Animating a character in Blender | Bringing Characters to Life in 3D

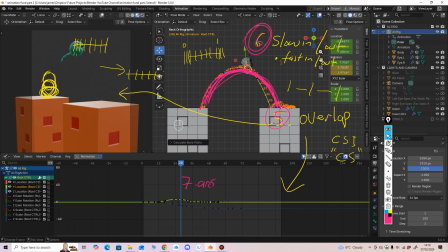83:38 There's your arc. Arc up. There could be more hang time really. Not 100% happy with that. But you can't keep going. I might just tweak that before I do the final render. There's your arc.
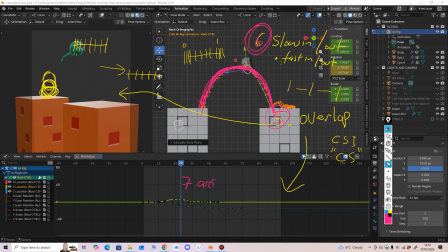83:58 And then the final thing, let's rub this out now. Rub all that out. Final thing was secondary action.
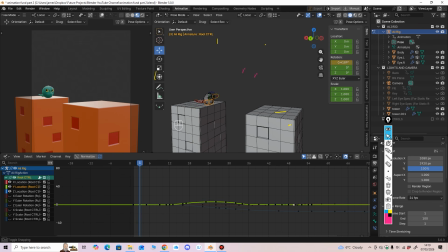84:16 So there's a secondary to start with there, a little eye dart. So he's thinking, what am I going to do? Generally, when you look up to the left or right, you're thinking about something. He's thinking, what can I do here? Oh no, I anticipate and jump.
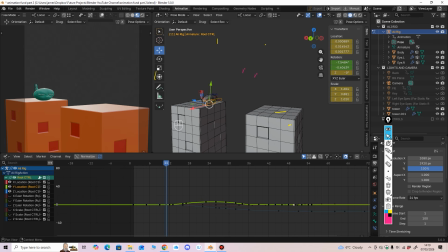84:36 So that's your secondary action there. 8. Secondary action, which is just there to complement your primary action.
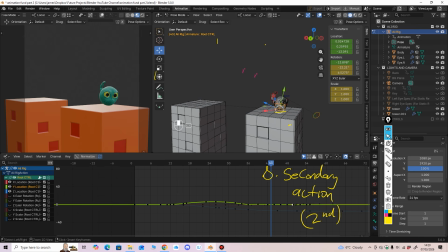84:53 And it's also in at the end as well. Your secondary action is your tail, but as well as your overlap, you've also got your tail, which is secondary. But as well as that, we've got some eye darts, look.
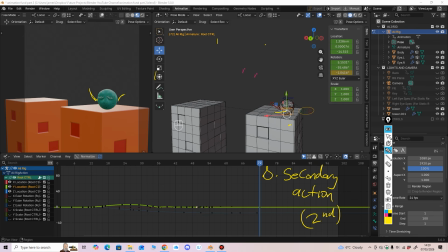85:12 He lands, he blinks, that's another secondary action. We've got our tail, our blink, and our eye dart, or darts.
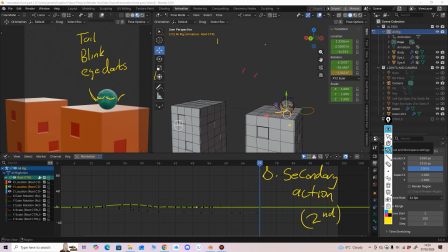85:29 There's a couple of eye darts. So we've got plenty of secondary action in there. There it is.
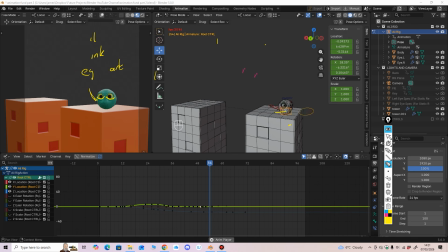85:44 Like I say, there's things that could be better on it, but no, we can't keep going on it. We got our, so all in all, we've explored the next 4 concepts, but overall, we've got
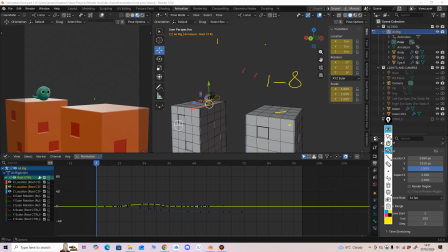86:04 concepts 1 to 8 on the principles. And we've also got 9, 10, 11, 12 really, but not, we're going to explore them in the next lesson.
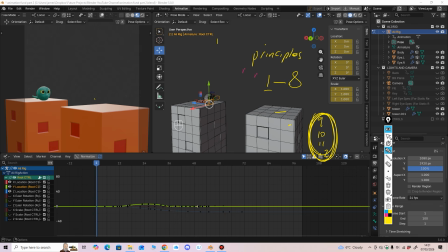86:18 If you think about these first 2 lessons, we've covered 1 to 8 pretty much in all of this animation, because we've got our anticipation as well.
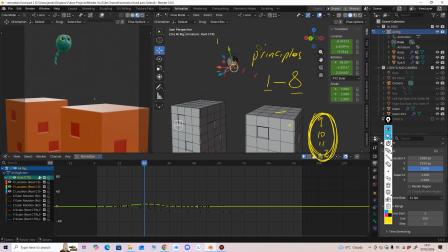86:32 We've got our squash and stretch. We've staged it, haven't we, there, to get some perspective. It's not flat. And we've done some straight ahead and pose to pose on this actual animation, like on the first one.
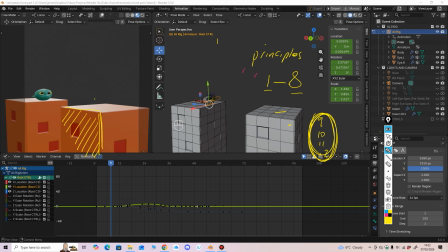86:50 So that pretty much has got everything so far. Staged. Staging. So that's going to be the end of this
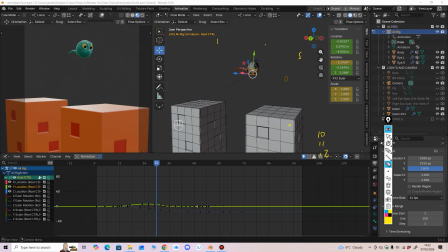87:07 second part of the series on these 12 principles of animation. And in the next lesson, we're going to explore 9 to 12, timing, exaggeration,
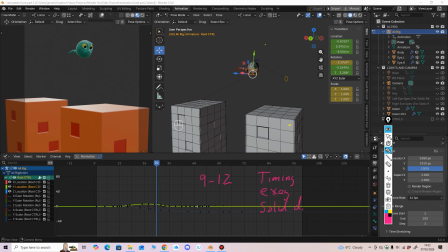87:30 solid drawing, appeal. So we'll explore on the final part.